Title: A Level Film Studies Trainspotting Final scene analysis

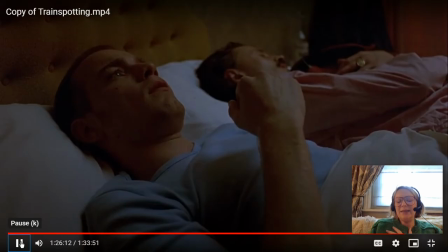(4:03)
So he's now clean and pure,
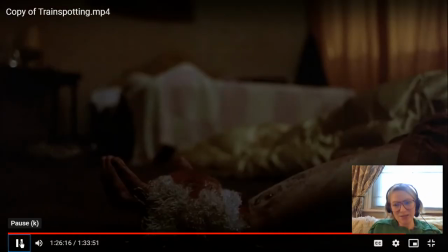(4:07)
and the costume colours and the colours of his costume in these sections echo that.
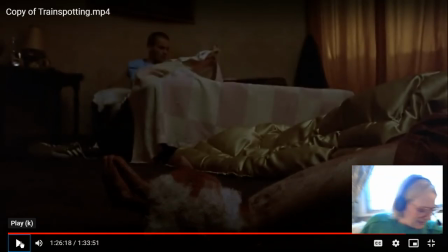(4:13)
Right, now this is a really interesting shot, and it's really easy. What have I done here? Hang on. There we go, fixed it. It's really easy to kind of miss this. This is a point of view shot.
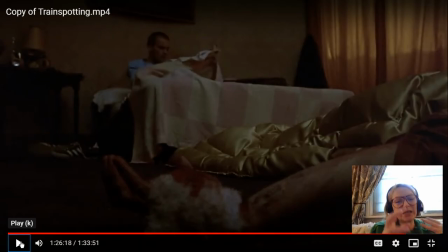(4:30)
This is Spud's point of view. So this whole scene is unfurling through Spud's eyes. What Danny Boyle is doing quite often is that he's placing the audience in the position of the most innocent character in the room.
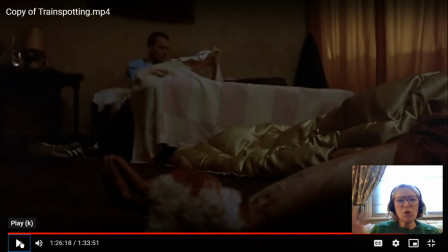(4:47)
In this scene, it's Spud. So we're looking at all this sort of like criminal, sinful behaviour going on around us through these innocent eyes. Spud is the most sympathetic character in the scene, in all scenes that he's in, really.
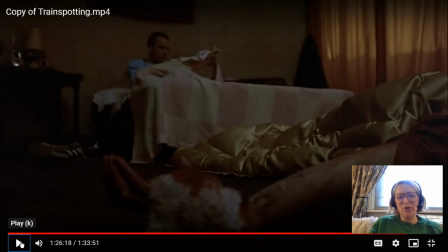(5:01)
And so he's a great candidate for the audience to align with and sympathise with. So we see this incident sort of through his eyes. Now, this next section is really, really interesting. And I'm going to talk now and then be quiet when it happens.
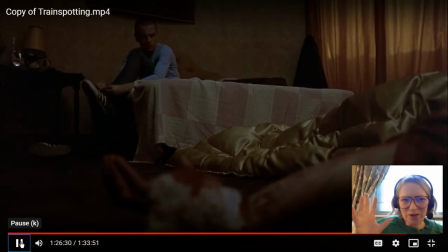(5:20)
So the music is going to kick in right at the moment where Renton has to be his most quiet and still when he's taking the bag. And what that's doing is that's creating this incredible feeling, this incredible rush.
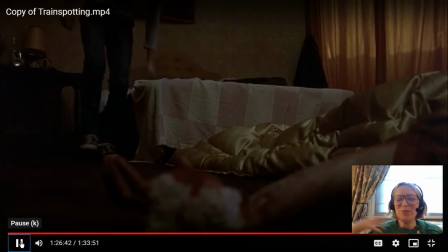(5:33)
So your heart is pounding as like the music kicks in, but at the same time you're holding your breath.
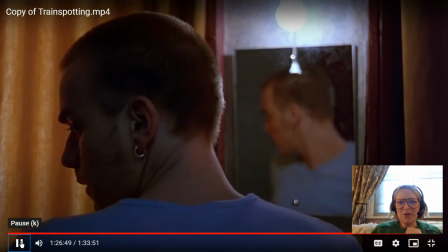(5:40)
Oh, I went ahead a bit too far. Here we go. So almost a fourth wall break there.
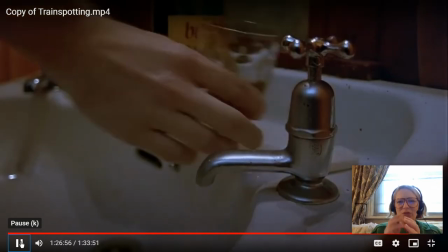(5:47)
And he throws away the alcohol and chooses the water.
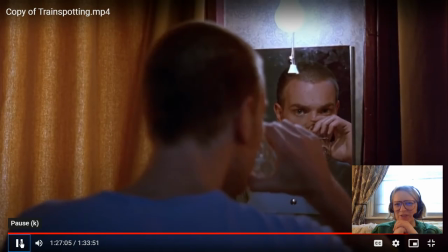(5:57)
I think this is a fourth wall. Some of my students are like, not really. I think it's a fourth wall break.
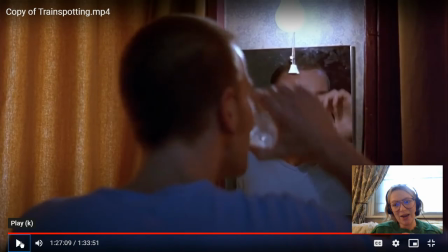(6:03)
And the significance there of this very Brechtian technique, this fourth wall break, is to kind of like create this alignment with the audience. He's looking at us. Is he looking at us for like permission? Is he looking at us to say, right, we're in this together?
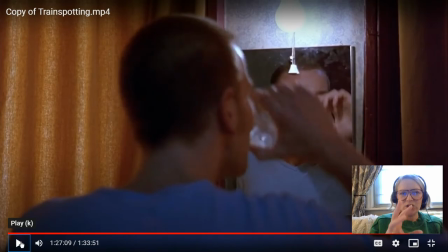(6:19)
The idea of him looking at the camera in this moment is really interesting because it's not threatening like the fourth wall break was at the beginning. It is a bond now that we have with Renton. So it is this look to the audience,
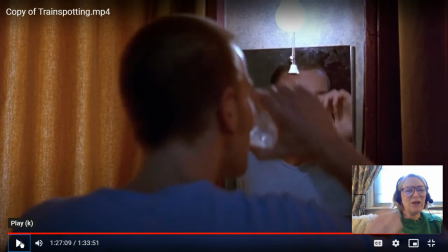(6:37)
looking for permission, or this idea that we're in it with him.
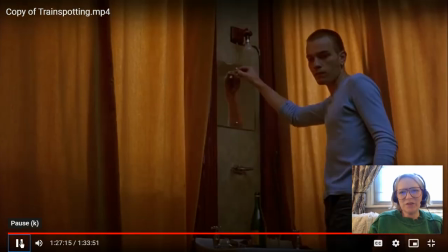(6:46)
Yeah, that's a fourth wall break. So look at determination. Now here's the bit I was talking about with the music. I'm going to be quiet so we can listen.
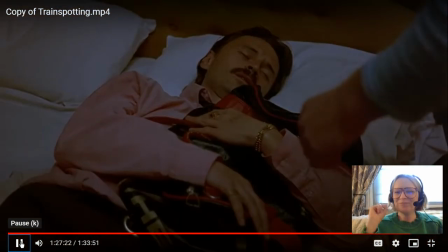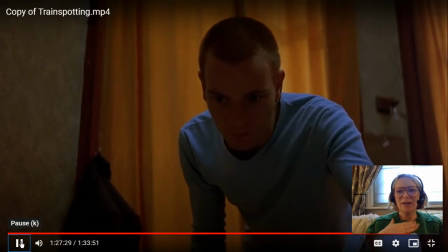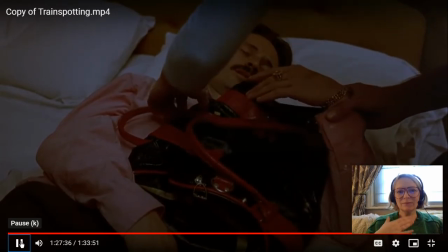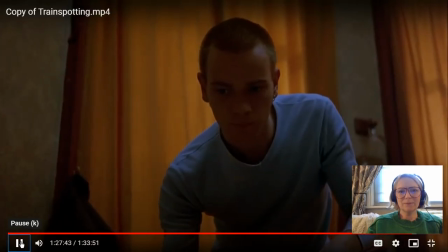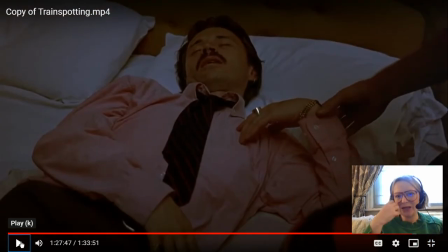(7:21)
So Begbie is this monstrous, fearsome character, and he's so unpredictable. He's so rageful that we know how dangerous this moment is. So this is one of the climactic elements of the entire film, and it's so clever.
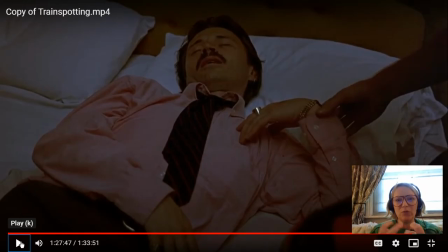(7:40)
We have that incredibly powerful, upbeat music that is getting your adrenaline going, but at the same time, the visuals are trying to get you to be still and quiet. And they contradict each other.
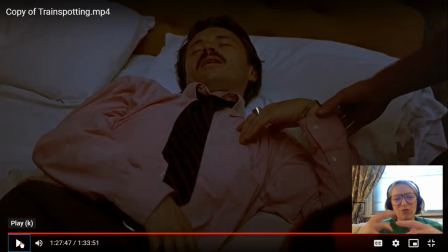(7:52)
The music is like contrapunctal to the action, so it creates a really interesting juxtaposition of emotion in the audience. We have this desire to run, the music is telling us to move,
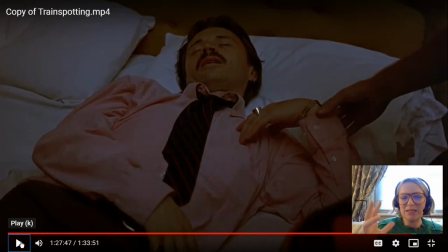(8:05)
but then we have this understanding that we must be still and quiet because Begbie could flip like that.
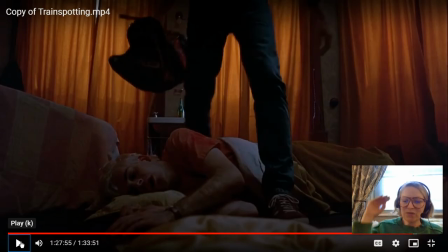(8:22)
In the opening scene, we have Renton sort of stepping over the camera and stepping over people in the drug den. We've got an echo of that here. So in this scene, we have several repetitions of things that we see in the opening.
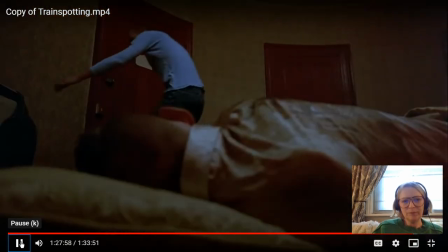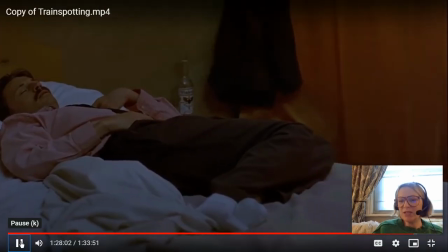(8:41)
This is a Renton point of view shot.
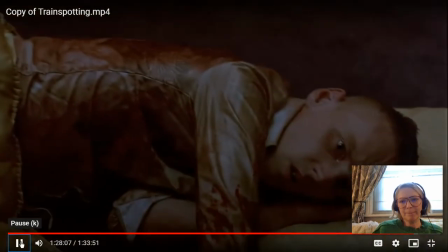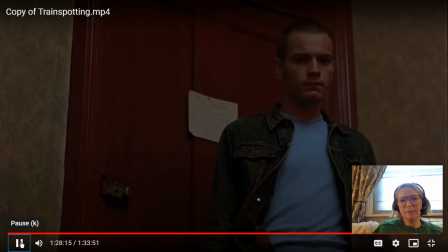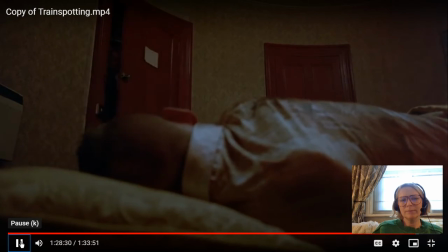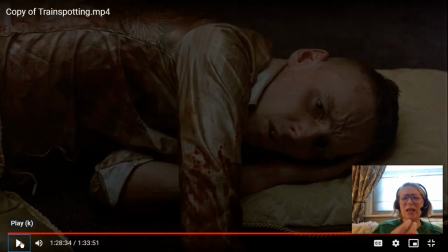(9:14)
Oh, look at his little face. So he's crying, he's distressed, and again, he is the most pitiable and character that we can emotional connection with really easily.
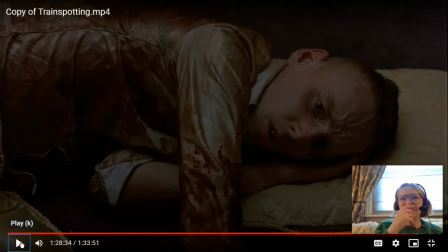(9:30)
He's the most childlike. He's the most innocent. But I think this moment is really important because if we think about what then happens at the very, very end of the film, this becomes really, that look between them becomes really significant.
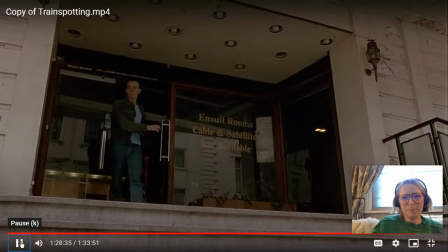(9:49)
More on that in a minute.
Now, I've justified this to myself in all sorts of ways.
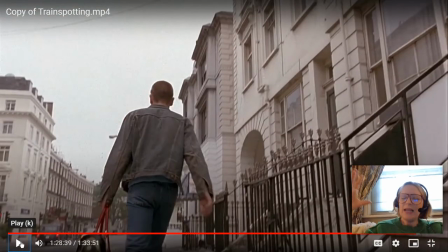(9:56)
Okay, now here we go. So it's a low angle shot. So we're looking up at Renton. He has the power, and look, we finally have some sky. We have that really claustrophobic situation in the room where everything is sort of like in that like cell-like room where they're all imprisoned together.
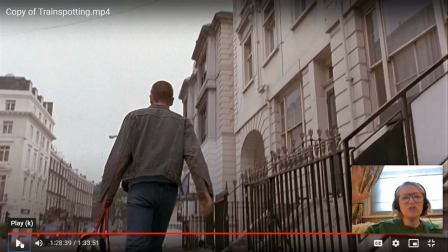(10:15)
And now we have natural light, high key light, wide open spaces. It's literally like taking a lungful of air as soon as he enters the London streets.
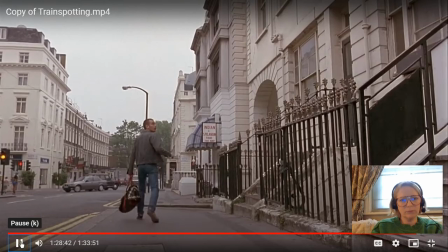(10:25) It wasn't a big deal, just a minor betrayal. Or we'd outgrown each other, you know, that sort of thing.
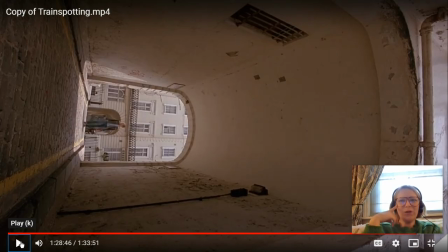(10:33)
This is so interesting, this shot. So you can have a Dutch angle, but you can have like this 90-degree angle here. Which is absolutely extraordinary.
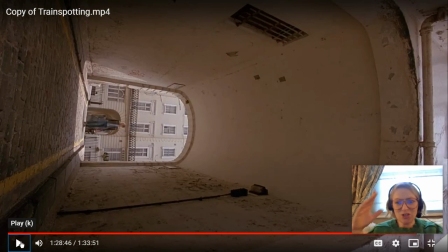(10:49)
And at the beginning of the film, the very first thing we see Renton do is he jumps over the camera, and this echoes that. So this shot really echoes the fact that he is stepping over the camera, stepping over us, stepping over what we represent. So if we're the mainstream, again, he's stepping over us.
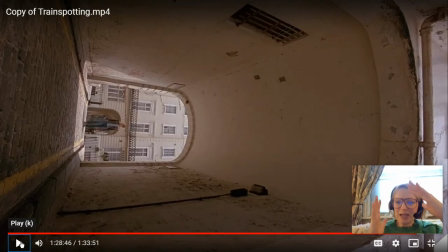(11:08)
And this Dutch angle, a slight canted angle or Dutch angle, usually represents something's wrong with the world. Well, if something's wrong with the world with a very slight angle, this is an extreme version of that. It's an intensifying of that experience.
But let's face it, I ripped them off.
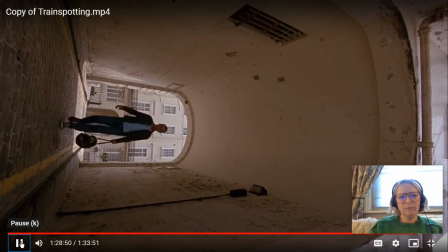(11:27) My so-called mates. But baby, I couldn't give a shit about him.
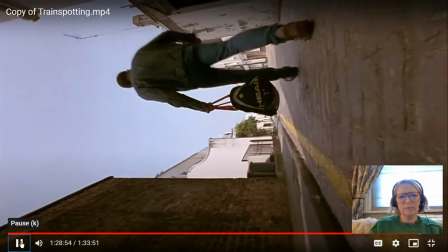(11:32) And sick boy, well, he'd have done the same to me if he'd only...
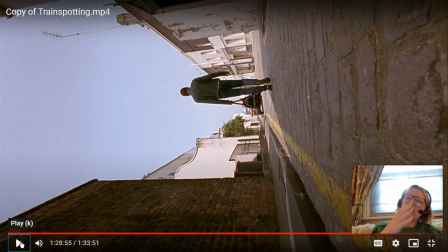(11:34)
It's almost as if we are like lying on the ground like Spud was, and we turn and look at him go. So the audience are really quite passive. If we are representing sort of like an addict lying on the floor,
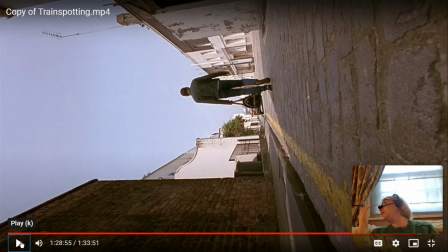(11:50)
or like Sick Boy or Spud lying on the floor looking at him go, we are sort of like still stuck in this position, and we watch him walk away into the distance. It's as if the world's turned upside down, and he's gonna like it becomes clear now that he's gonna get away with it.
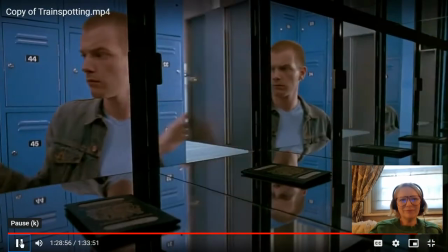(12:09) Crime wins. only thought of it first.
This is another really interesting visual here.
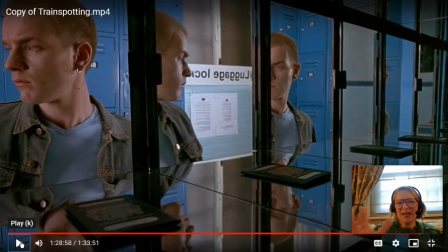(12:17)
I think we have about 6 different Rentons in this shot. So Renton here is being two-faced. I'd like to say duplicious instead of two-faced. So his duplicity, his betrayal is echoed here.